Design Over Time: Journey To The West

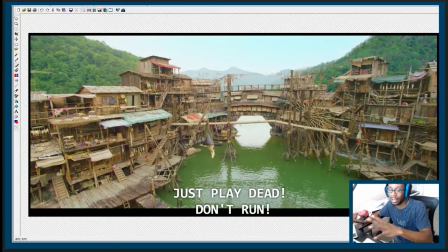4:18 a lot of them are designed around urban areas like skyscrapers and buildings and insides of ruins, but this set right off the bat It's kind of it's kind of the best of both worlds, right? You get a nice wide open area, right?
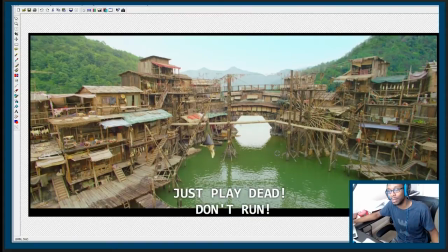4:31 Which has a lot of verticality and a lot of like opportunity to move from high areas to low areas, but you also get, like this area is really open, you also can see into all these areas. You can see in here, here, here, here. You don't actually have to go in these buildings to see the interesting things you're doing.
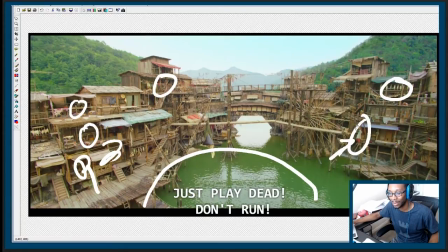4:49 Hanging fish, this is the main character right there, hanging from his hands. You get this huge water wheel right here, right? And you can obviously see these ladders and stairs.
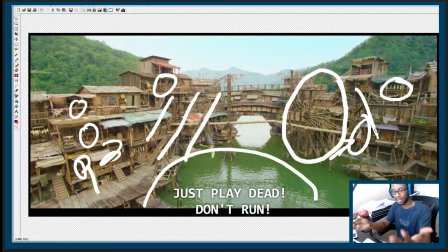5:01 So this point of view takes advantage of sort of the open space and because everything's sort of presented in a u shape and from one perspective this really reminds me of captain toad captain toad really did well with this diorama style 3d worlds right so instead of worrying about too much occlusion too
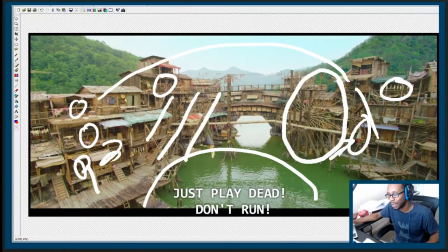5:18 many things getting in front of the camera too much about um camera perspective and far as like the character and players constantly manipulating the camera what
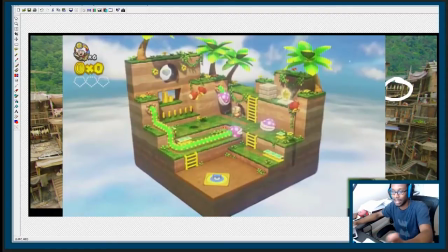5:26 they did in a lot of captain toad levels it's just present you with a what I call a diorama style 3d world and you can start from one end and move entirely through it right and like just
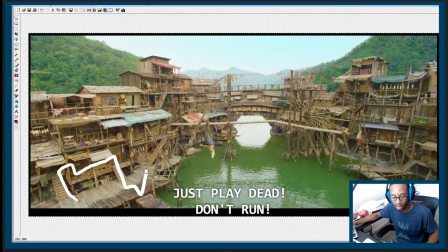5:40 start here and move here go down here up here without changing the camera right and you can see me trace this line all the way up here go up here come up here drop down drop down platform go behind there walk across
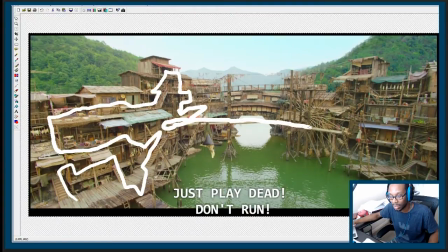5:56 this bridge walk across this bridge, over here, down, up. That's not a bridge, that's not a walkway, but you can get up here, you know, get up here, walk along the back. So mostly these bridges in the middle are the primary ways to get from one side to the other.
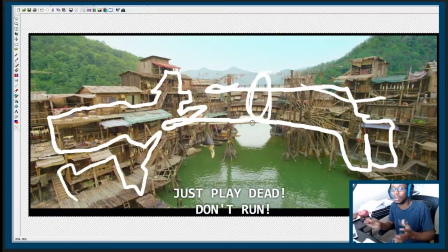6:12 This area back here doesn't look like it's too traversable, but from the single camera perspective, you get quite a lot of visual, you can see quite a lot from this perspective. And that's why I think Captain Toad does so well. It's also why I think this set works so well from a filming point of view so we'll see
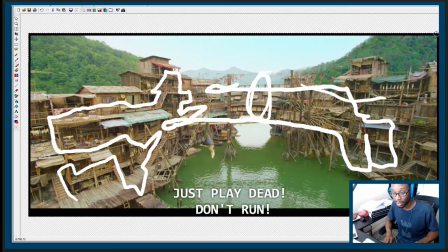6:29 we'll see a little bit more going on here so
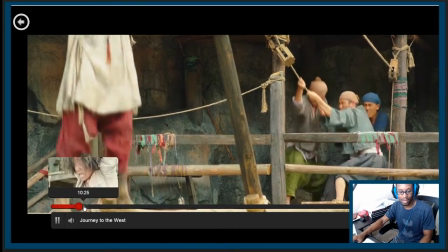6:34 he tells everyone it's safe and then they hang this guy for you know speaking the truth that's what happens to main characters but then they
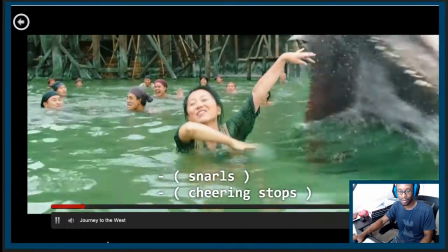6:40 realize that um there's a demon that's still in the water yeah like that so
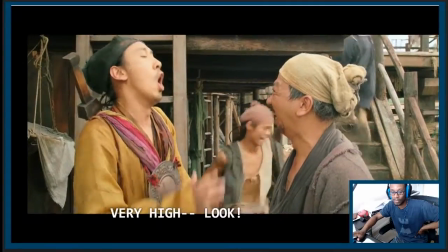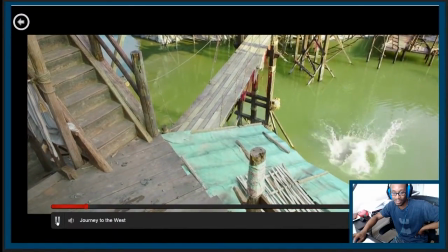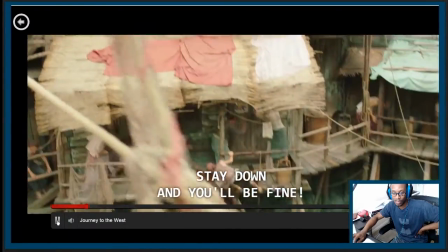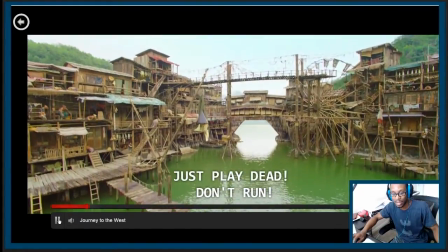7:07 it's cool it's just like a Broadway Broadway set you can see so much happening from your your seat that it's just incredible okay so there's this
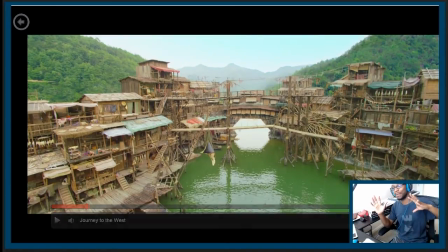7:16 there's a scene that we were looking at we just realized in the film that you know the the lake demon has the ability to grab people and they try to move higher and higher in order to escape it but then we soon find out that it has the ability to sort of reach even on the second level here so
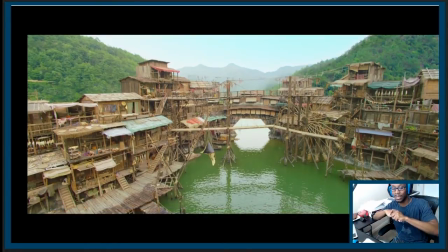7:31 this this entire set piece has tears to it easy to understand you know you in the water versus I'll show
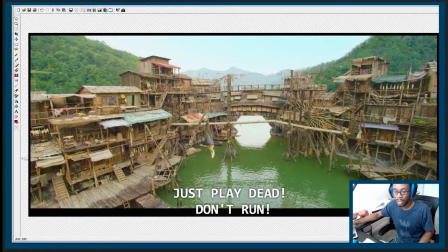7:39 you yeah so in the water not good
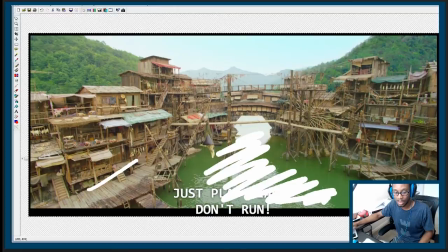7:44 then you have tier 1 tier 2 which goes over there in tier 3 and we know that the demon can attack from out of the water and get here and we assume that he can kind of attack a little bit and get up here but
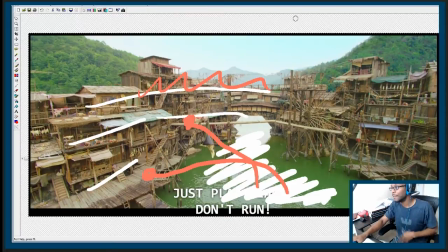7:59 the third level is safe right so just doing a really good job creating an interesting space for the players the characters is to move around and making those spaces distinct and interesting, right? And something that the viewer can count and just kind of understand what the risk and rewards are for the various positions.
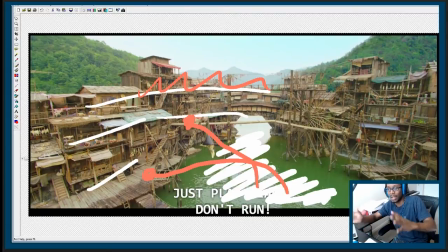8:18 I mean, this is set up so much like a game because, you know, just like in real life, the actions of the characters in a film need to be understandable.
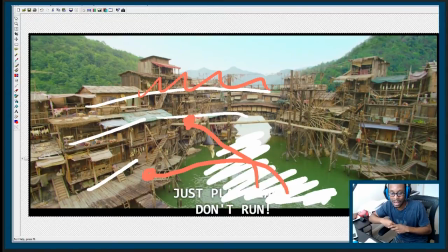8:27 Like, you want to know what they're thinking. You want to know how they're evaluating the situation, which includes risk-reward. You want to clearly see something and get most of the information so that as the scene plays out, you're right there along for the dramatic action.
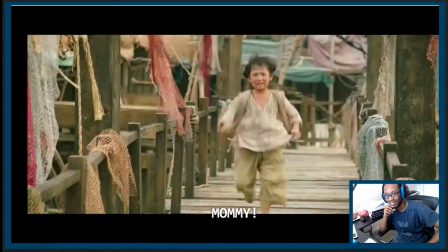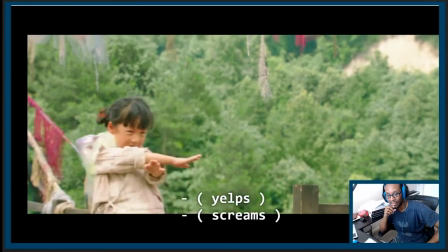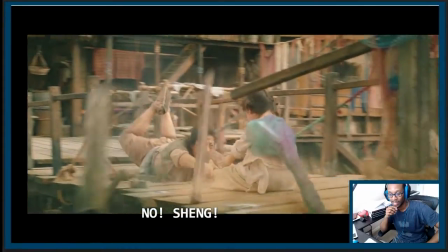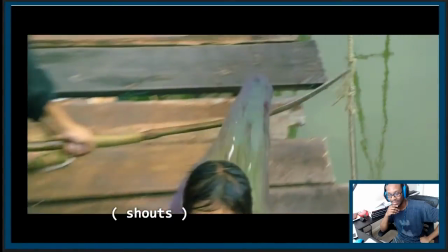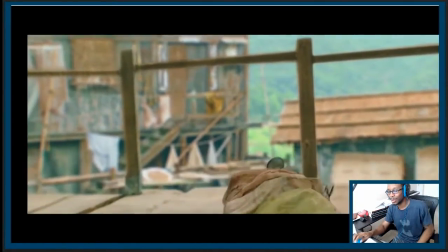9:09 All right, so now no more grabby thing, right?
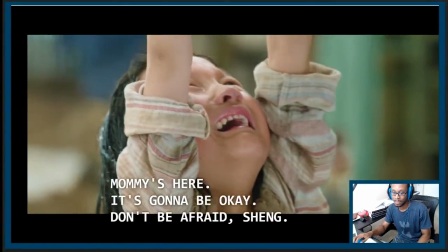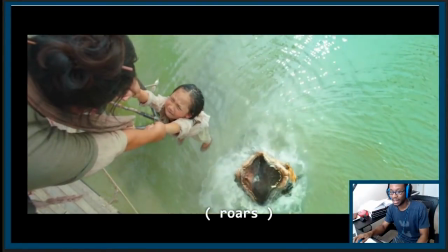9:19 And then you find out that the thing can jump.
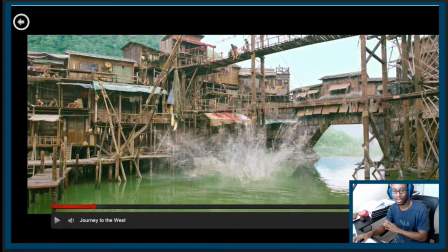9:23 So that's a really good scene. All right.
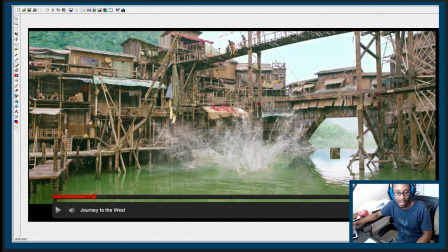9:28 All right, took a screenshot of that real quick. So yeah, as you can see here, level design, orange. This is level one. This is level two. And then the people that got to the very top because they were most afraid were up here as you can see Tiny ladder up here, and they were inside this area, and then the little girl who was up there
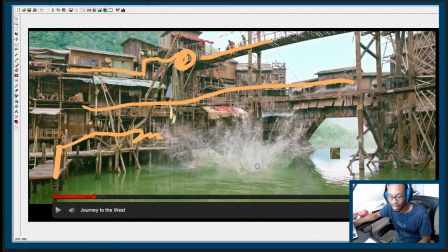9:48 tried to run like this Got tagged by the the enemy element on this long tentacle got pulled broke broke the level element here and then And then after they cut the tentacle off, right,
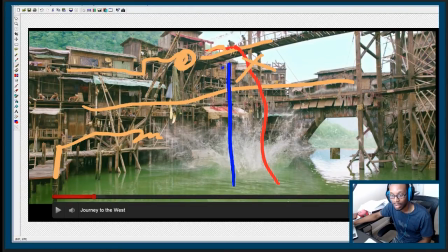10:04 they figured, they found out that the beast can jump out of the water and bite people even on level three, right? So the escalation of the scene is pretty interesting. How the beast first started in the water, and then it attacked people on level one, and then it attacked people on level two, and then it attacked on level three.
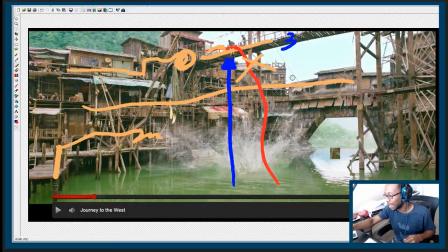10:22 But then, you know, they countered that with some interplay, you know, classic boss style interplay. and then the creature leaps out of the water and gets you on the third level. So as far as the construction of the push and pull of this battle,
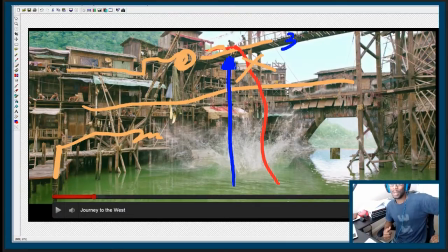10:37 this movie is doing a really good job of escalating, using the environment, using people's natural reactions, push and pull, run away from boss. What does the boss do? Finds a way and run away. It tags you anyway, cut off the tentacle. Then it has its final ability, which is to jump out of the water.
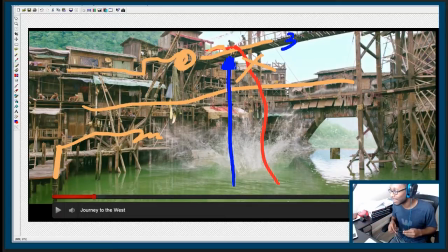10:53 So the stage has been set and the battle dynamics have escalated to this point So what happens in the rest of the scene is still really interesting, but um,
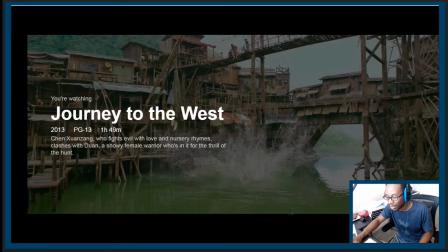11:02 I want to show you this one transformation left
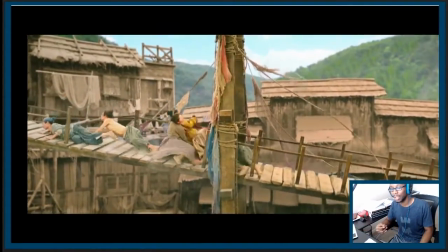11:05 So then the fish hits the bridge from the third level and then as you can see it breaks it and now
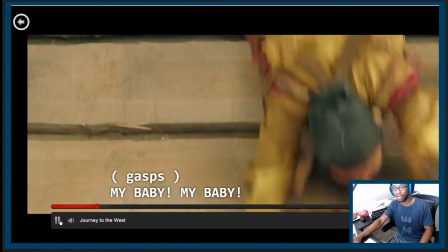11:14 They show a really clean scene here with it like there
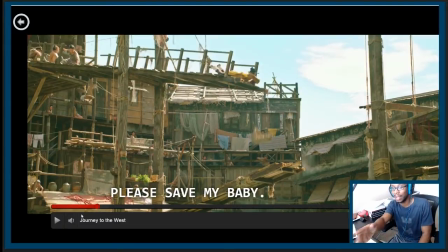11:19 So now the third level goes to the second level and the broken bridge, the broken walkway creates these like dynamic moving platforms, right? So this second level is a teeter-totter, as you can see here.
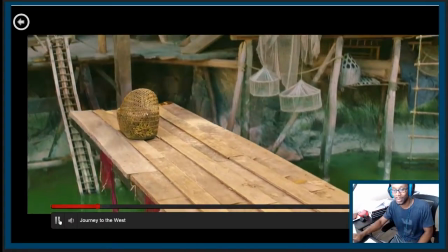11:36 Connecting the third level to the second and the second to the first, right? And now we have this really interesting balancing act that we're going to play.
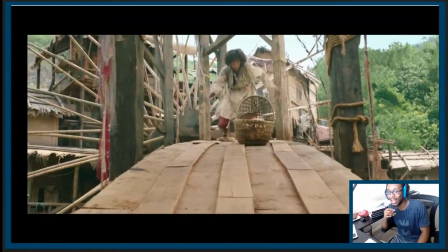11:46 And the fish can play too, right? So like everything about this thing, every little piece,
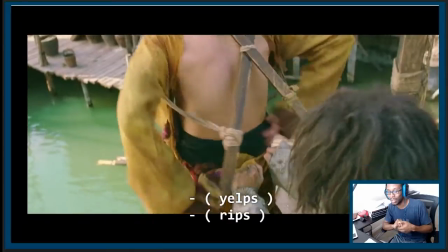11:51 everything about the way that space is constructed and the pros and cons of being high versus low are played around with a lot in this scene.
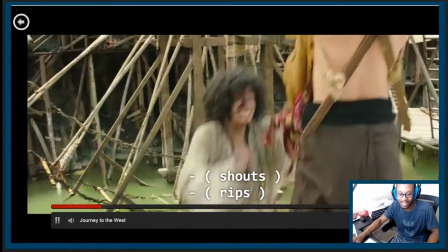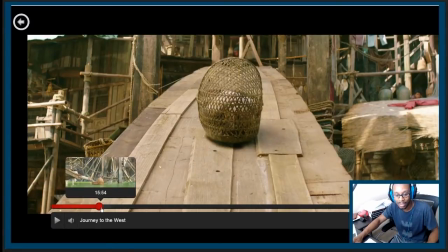12:04 And cool stuff happens. So I just thought this scene was excellently constructed, right? It was constructed in a way that the actual environment creates different opportunities for all the characters, not just the main characters and the most active characters, but all the characters.
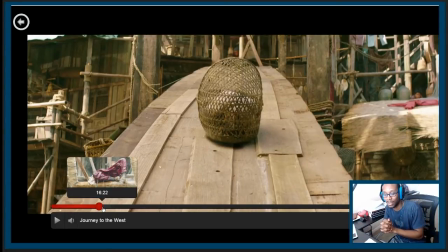12:21 And then it gives the boss, the fish, the demon fish in this case, a chance to showcase its abilities. Everything escalates. There's actual level transformation like in a really cool platformer.